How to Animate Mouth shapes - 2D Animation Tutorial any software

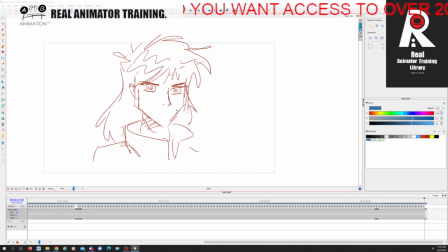[8:16]
So this kind of simple dialogue is done a lot and used a lot, and it's really nothing, because once you listen to the sound in the exposure sheet, and nowadays you can scrub.
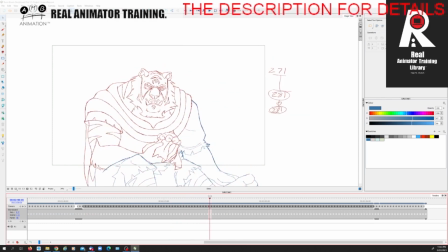[8:31]
Now you'll notice I haven't scrubbed on here. You watch, I broke the dialogue down in my notebook, which I'll bring out and show you again in a minute as I'm going to talk to you about the syncing the dialogue up. So here you have these basic mouth shapes,
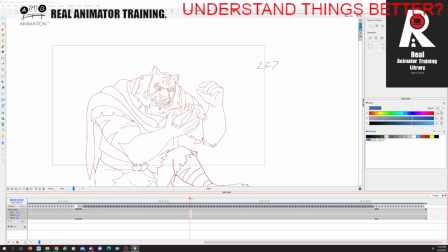[8:48]
and syncing them up is easier than ever with software now, because you can just listen to the sound and put it there. Now we often want to before, so I'm just going to put me on face cam for a minute so I can explain to you. But now we're going to talk about why you should sync the dialogue 2 frames before, or if you've got no choice, bang on, never hit the dialogue after. So if we've got an N shape at frame 64, for example, I'm going to be looking at trying to get that N shape at frame 62 or frame 63. I'd rather not hit it on frame 64, because if you think about it, now I want you to do this to me together. We've done this in the advanced archive. I want you to make an A sound. What do you do before you make the sound? Look, I'm making the mouth shape. A, the sound comes after. O, I, la, k. Whatever sound you want to make, b. You can't do it without mouthing the making the shape with your mouth first. So that's why it's always best to try to hit the mouth shape early and not on tune with the sound, because sometimes it'll look out of sync. Never do it after. So that's my face cam example. Hopefully that illustrates it better. That I believe that'll illustrate it better than any drawing, right?
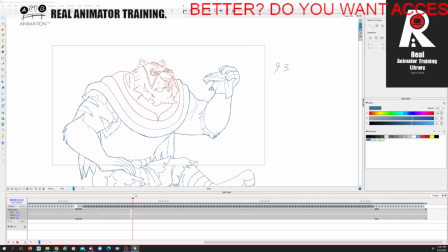[10:48]
Here. So now we're going to talk about, you can see here that, these basic mouth shapes that I made here, right? You can see that they are really,
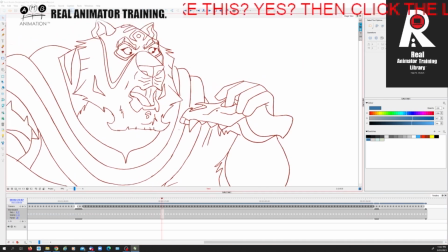[11:01]
this guy's mouth is really quite exciting and quite interesting.
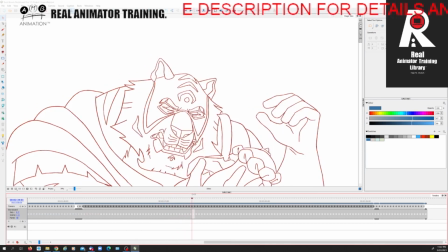[11:06]
And what makes it is also the facial expressions and the squash and stretch in his mouth shape. But I think it'll be far more beneficial to you to understand how to take these basic
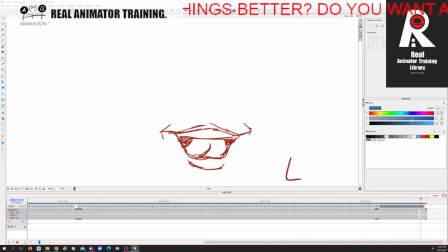[11:18]
shapes and apply them to your model. So in this case, the tiger.
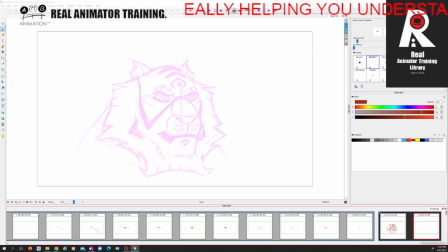[11:24]
Let's start with an A, right? So the first thing I'm going to do here, right, because he's got a muzzle, is I'm going to think about bringing his nose up, right? And as he brings his nose up, I might
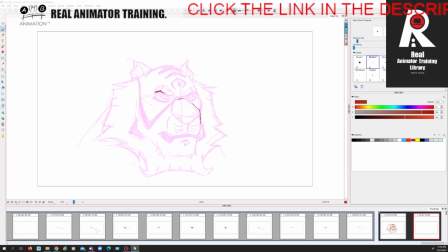[11:44]
bring his eyebrows up, actually, right? So I'm feeling his eyebrows will go up with that, right? Now it looks like I'm resorting to the light box, but I'm only using it to remind me of his position.
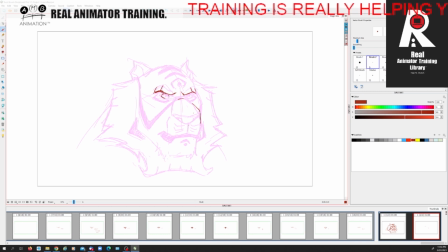[11:59]
I'm not trying to, right? So now what I'll do as he opens for the A, this is very subtle, right? I'm going to increase the size of his eyes a little bit.